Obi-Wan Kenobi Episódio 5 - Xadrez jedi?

Obi-Wan Kenobi, episódio 5, vamos lá! Antes de qualquer coisa, fica o aviso de spoiler, se você não assistiu, vai lá e depois volta pra cá.
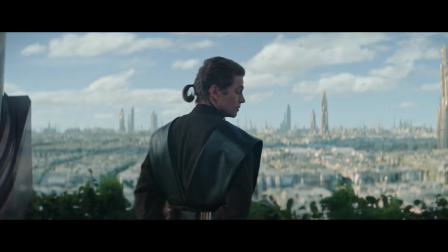Finalmente a gente tem um flashback decente do Anakin, né, que justifica a presença do Hayden Christensen nessa série.
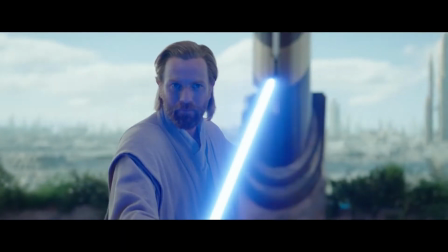O interessante é que eles fracionam esse flashback e vão espalhando ele pelo episódio pra mostrar como o Obi-Wan e o Anakin se conhecem,
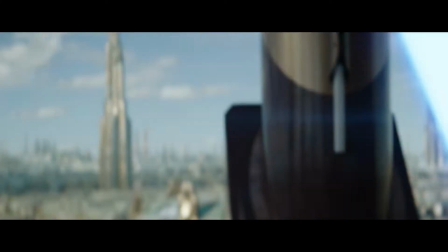como eles antecipam as estratégias um do outro. E eu gostei disso, até aqui eu tava sentindo um pouco de falta, né, dessa interação um pouco mais presente ali do Obi-Wan com Anakin E eu acho que esse flashback meio que supriu isso,
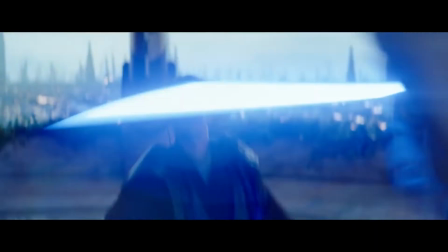né Sem contar que legal pra caramba ver os dois atores de volta com seus visuais dos prequels Eu teria ido um pouco mais longe e colocado eles
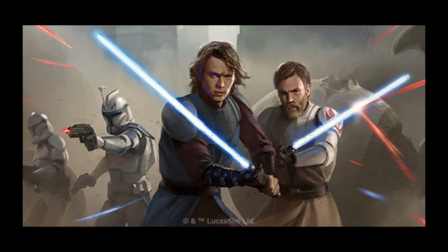vestindo as armaduras que eles usam na animação de Clone Wars Que eu acho que teria sido um fanservice ainda maior Mas é que você poderia situar
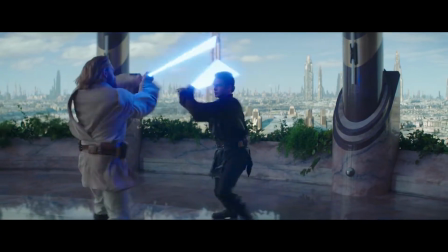esse flashback bem no começo da guerra e dar um pouco mais de contexto pra cena E um pouco mais de tempo também, né? Já que a gente tá gostando de ver isso, cara, estica um pouquinho mais a cena Bom, de qualquer forma, nesse episódio eu acho que deu pra sentir uma melhora no roteiro Os eventos são melhor encadeados,
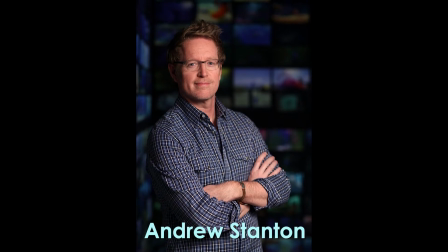né? E eu acho que isso talvez seja pela presença do Andrew Stanton no roteiro Ele é um dos caras mais geniais da Pixar, né? Que fez Procurando Nemo, Wally E ele vai escrever o próximo episódio também, o que eu acho que é bem promissor Mas enfim, aqui a gente tem um episódio de cerco, né?
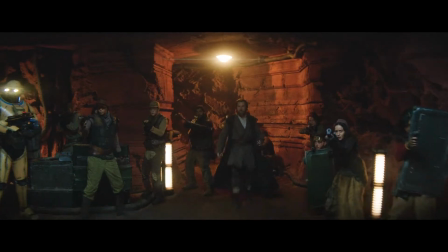O Império deixa os rebeldes encurralados e eles precisam, pela primeira vez, se tornar soldados de verdade.
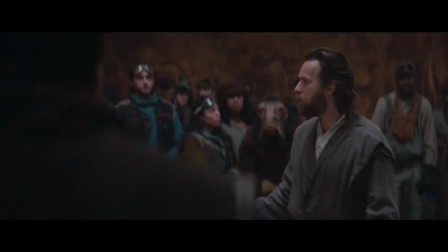E assim o Obi-Wan recupera ainda mais a postura de líder e Jedi que ele sempre foi,
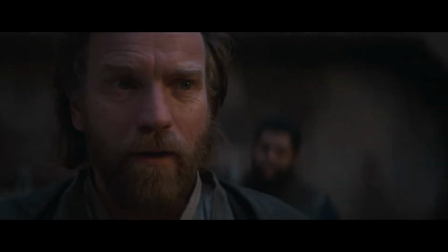e eu acho bacana como o episódio equilibra ele sentindo as movimentações do Vader e usando isso para comandar as ações do pessoal ali. Mesmo que o discurso motivacional dele ainda esteja um pouco friozinho, mas pelo menos ele parece mais disposto a enfrentar essa deprê e se colocar como um personagem mais ativo na trama, Ao invés de só reativo,
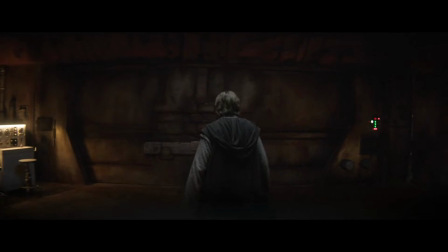que era o que ele estava sendo desde o começo da série Inclusive eu gosto que ele manipula a Riva para colocar ela contra o Vader Mesmo sabendo que ela não tem exatamente chance contra ele Então dá um certo alívio ver o Obi-Wan recuperar um pouco daquela malícia Que o personagem sempre teve,
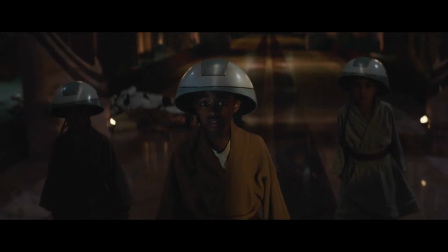pelo menos de acordo com um certo ponto de vista E sim, todo mundo sabia, a Riva era uma das crianças que estava ali na Ordem 66 Então por mais que isso não seja exatamente surpreendente Mas pelo menos é bom ter essa resposta Pra que a gente possa seguir em frente e ver como
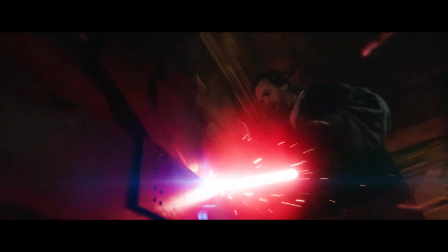vai ser o desfecho dessa personagem O que mais?
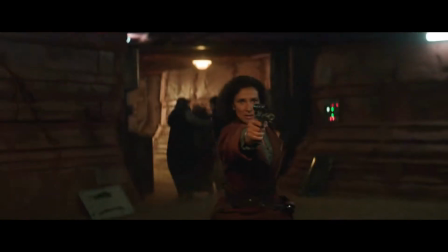Ah, sim, a Tala A Tala morre Pra mim a cena teve pouco impacto Porque eu não acho que a personagem foi bem construída, né?
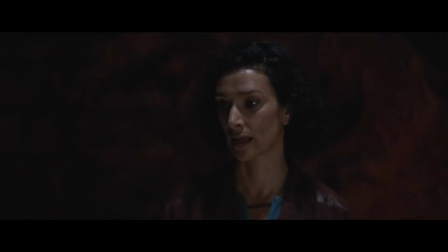Ela é usada muito mais pra avançar pontos específicos da trama Ou então pra ficar dando lições de esperança pro B1 E só pra ficar nos probleminhas Lá vou eu de novo comentar a direção da Deborah Chow Eu acho que o lance é que ela dirige tudo com uma pegada de série de TV de 15 anos atrás.
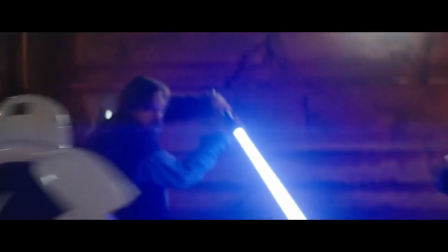Ou seja, as cenas de ação são filmadas com muita câmera tremida, com enquadramentos bem fechados, que não revelam muito da coreografia, e um excesso de cortes que deixa tudo mais, sei lá, artificialmente encaixado na montagem. Isso é 100% direção, né? O roteiro diz que os heróis tomam um tiro dos vilões, e é o diretor quem decide como isso acontece, né? Qual é a melhor forma de fazer isso pra que a gente se sinta impactado? Sei lá, pra ficar numa cena de tiro, pensa em Stranger Things,
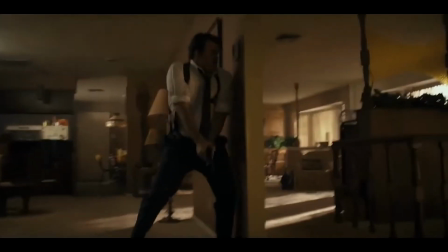quando os agentes invadem a casa do Mike lá na Califórnia E a gente tem um plano sequência bem legal que cria bastante tensão E meio que coloca a gente no centro da ação, né? Parece que as balas estão passando do nosso lado E eu acho que o mesmo não acontece aqui em Obi-Wan Mesmo os cortes pro flashback do Anakin invadindo o templo Cara, eles são tão picotados e confusos,
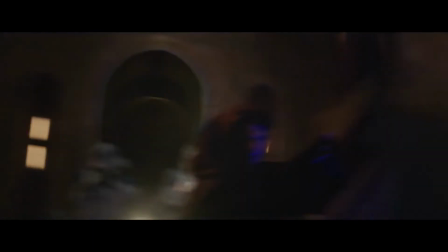assim, que eu não sei Fica muito mais uma coisa de deixar a Riva contando a história dela enquanto você tem essas piscadinhas, né, pra mostrar o que aconteceu, do que necessariamente criar uma cena que te envolva dramaticamente mesmo, né, que não precise da narração dela, a gente poderia simplesmente ver o que acontece, né,
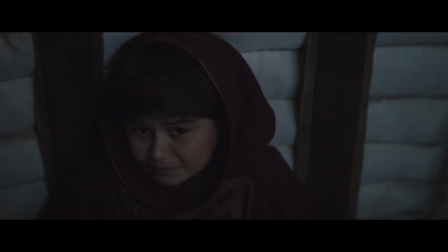como é o caso da cena do flashback do Mando sendo resgatado pelos mandalorianos lá na primeira temporada, né. Mas vamos voltar pro que tem de bom. Bom, o grande destaque desse episódio é o Vader.